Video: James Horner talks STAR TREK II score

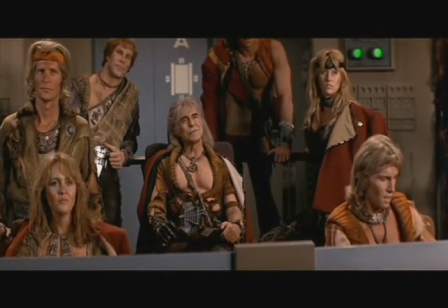And then I could do that, and then when you cut back to Kirk,
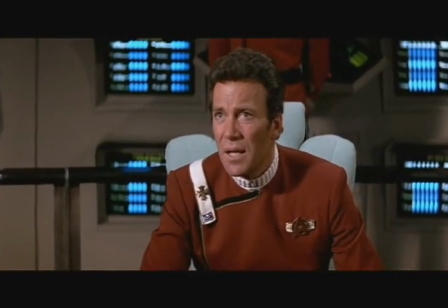you could have Kirk's theme very simply dun dun dun dun dun dun bum dun, and it was that motif, and then you could cut away so that these chases could be very easily theme driven, because there was a lot of battle music, and it was incessant,
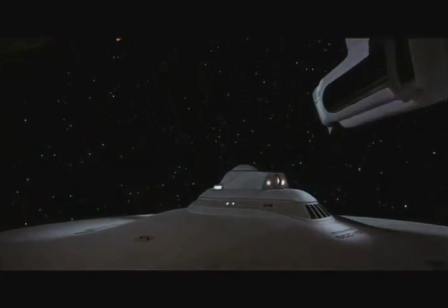and I had to find a way to musically say who was what and what was who and who was damaged, who was not damaged. And that helped a great deal, knowing how the battle was going. And I think that is really, really important when you are having long battle sequences.
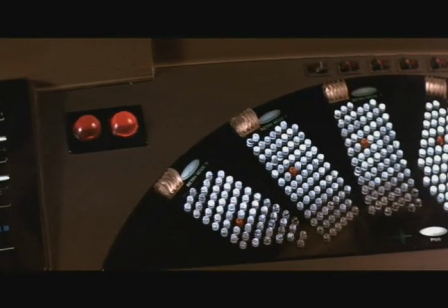Otherwise, it's just action music.
Fire.
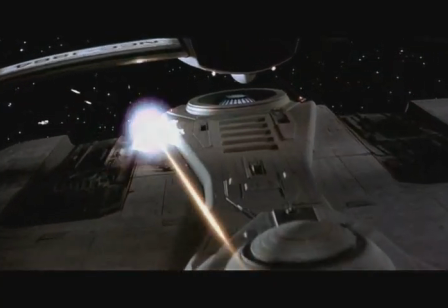Fire.
One of my absolute favorite sequences of Star Trek was seeing it in dry dock. I just thought that was unbelievable. and the whole leaving dry dock for the first time.
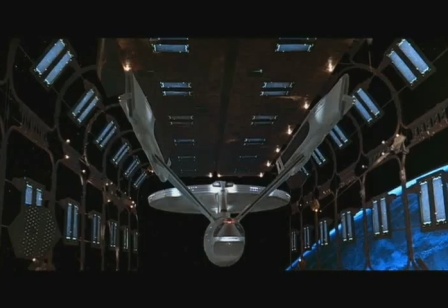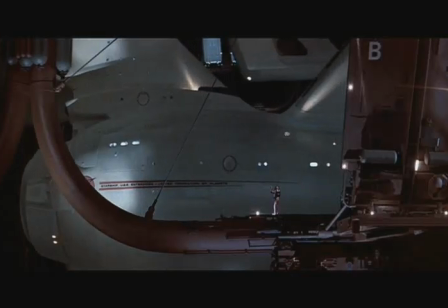And I had to write a really long sequence to narrate that. And I had to make it perfect because I thought the sequence was perfect visually.
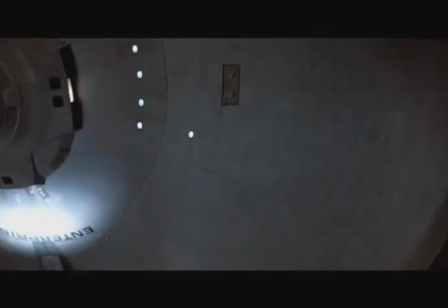The music works in a very special way. I wanted to be as ship-like and as old-fashioned as it could be, and as majestic as it could be. It's not so much the music that I'm proud of, it's the whole sequence when you watch it. And I always believe that you shouldn't be aware of the music.
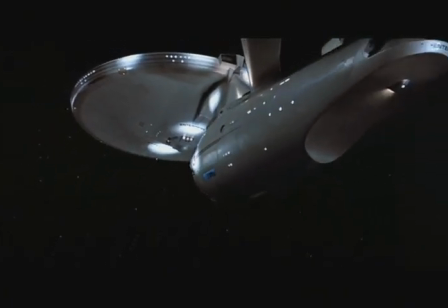What I'm proud of is the marriage, that you're just in awe of the sequence, and it's the visuals and the music working together that make that moment dramatically, that whole long 12-minute sequence of pulling out of dry dock.
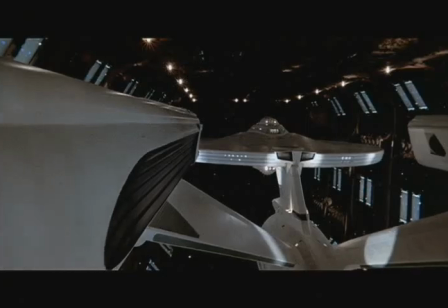And it's just such a terrific sequence. I'm always looking for the core story, and that's what I narrate. The stuff on the top takes care of itself, and yes, I have to address it, but the stuff underneath is what the story is really about. I wanted to make much more of Spock than had ever been done before,
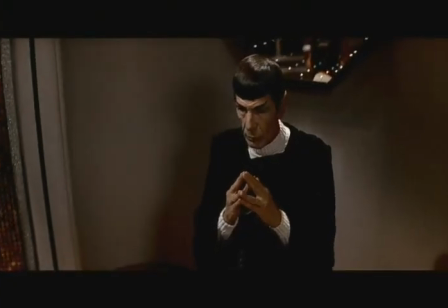and that unique undercurrent of Spock and the captain, Jim. That was a relationship that had never played in anybody's approach. It had played, I guess, in some of the series, I was told, but never really.
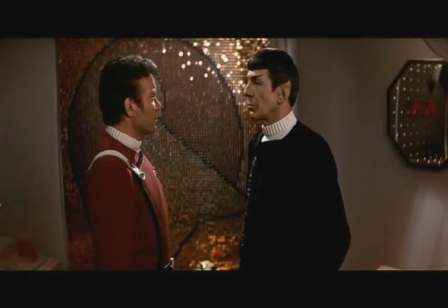I wanted to make that bond very tight. And as it turned out, that was really important because there was a Star Trek
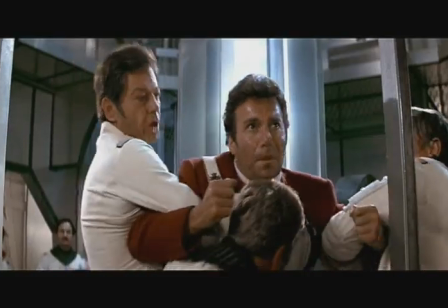3, and that bond ended up being the whole thing of Star Trek 3.
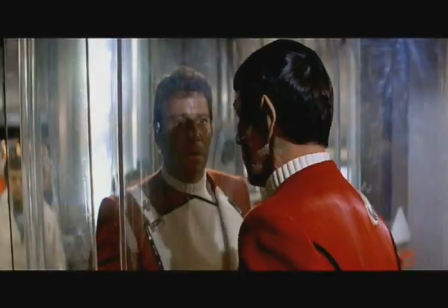I wanted to tell the story of two men and their friendship. And that's what I gleaned out of the series and out of the first movie. So the closer I could play that bond during the movie, the more I could make of that bond
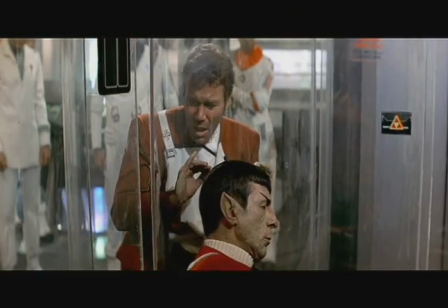separation when Spock dies, the more I could break the audience's heart at the end of the movie.